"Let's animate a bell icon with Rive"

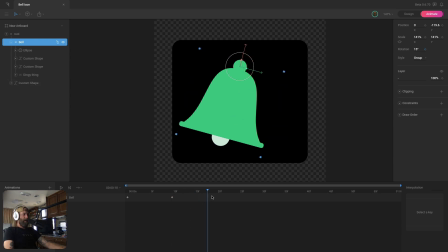4:12 So I'm going to go with 15 degrees. And then we'll go to 20F, and I'm going to swing it back to 15 degrees. And then from here, what I'm going to do to actually start slowing the bell down is start removing
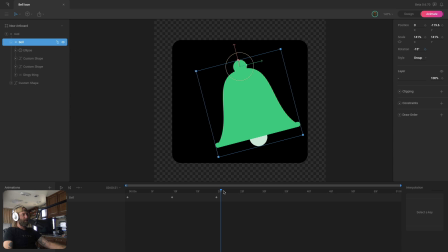4:28 a set amount of degrees every time it swings back to the opposite direction. So I'm going to start with 5. So when we're at negative 15 here. So when it goes back the other direction into the positive, we're going to just go to 10 degrees.
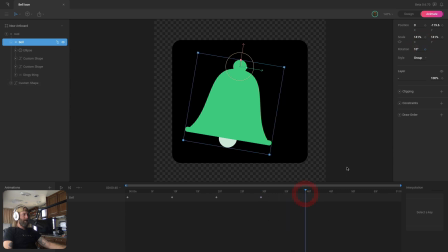4:43 And now when it swings back to the right, let's go down to negative 5 degrees. And then instead of just going to zero here, let's take off a little bit more, let's take off a little bit less.
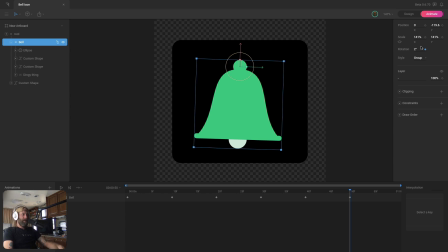4:59 So instead of taking off 5 degrees and just ending at zero, let's go to like maybe 3 degrees. And then at the end of the timeline, we can go to zero. Just like that. Now let's add in some easing here and take a look at this and see what we think.
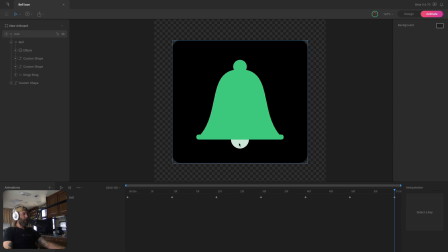5:17 Okay, so that's a nice little shaking motion. Now, we're going to want this little piece down here to actually ring out past the ending of last key that we created. So we need to give ourselves a little bit of extra time on the timeline.
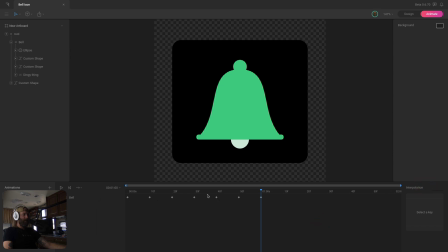5:32 So I'm going to extend the timeline to 2 seconds. And then we can go in and add the keys for this. I don't really know what to call it, so I just called it the dingy thing. So all we're going to do is animate the X properties here.
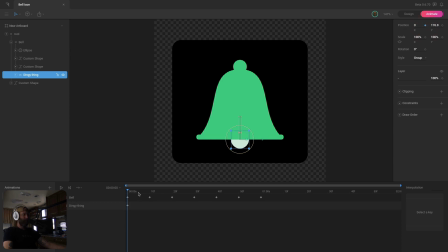5:47 So I'm going to go ahead and key the initial X position. And then when it swings to the left,
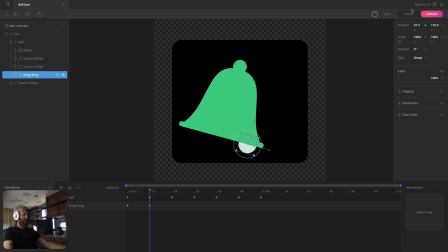5:54 I want this to go ahead and move down to the opposite side because gravity is pulling it down this way.
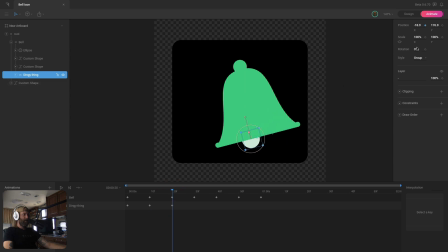6:02 And then I'll do the same on the opposite side. Just move it to the left, like so.
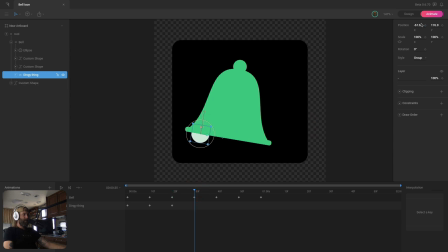6:09 And then we'll just keep following that pattern. On the next two keys, I believe. Yep. And so for these last two keys, I don't think the bell is actually moving
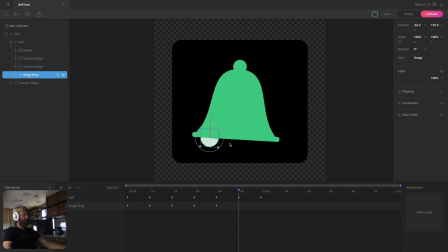6:26 fast enough for this little piece to actually get all the way over to the side. So what we're going to do is start, do the same, use the same concept that we did with the actual bell group, where we're going to start removing some of that motion as it swings back and forth.
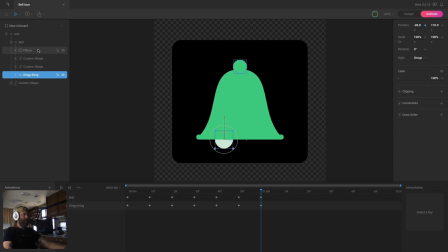6:44 Now, for this, I'm not being quite as strict about how much on the X I'm removing every time it goes back and forth. Generally, I'm just trying to make sure that I'm
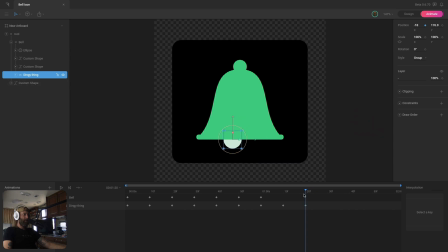7:02 going less, or I'm getting closer and closer to the center as it swings back and forth. So just a couple more keys here, and then we'll end it at zero on the next one. So right here. Now let's add our easing here.
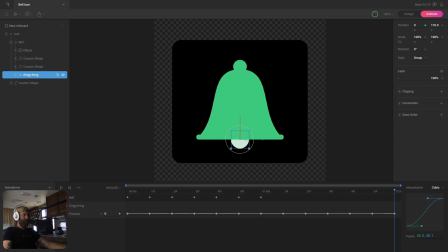7:22 And I'm just going to go ahead and double check that I don't have any Y keys. I don't. All right, and let's preview that and see what it looks like. Okay, so the actual motion of everything and the timing looks good,
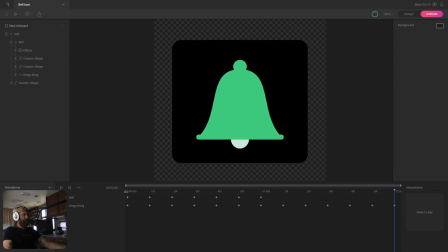7:38 but you can see on these first couple keys here that those getting to their next position at the same time doesn't look great. So what we need to do is offset our keys for this piece from our main bell group. So let's give ourselves a little bit extra room on the timeline.
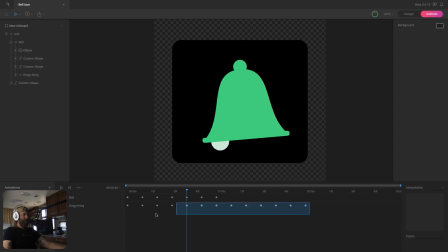7:57 I'm just going to give myself an extra second and then just grab these keys here and drag them to the right. So let's see what that looks like. That looks pretty good. I think we're going to go ahead and go with this.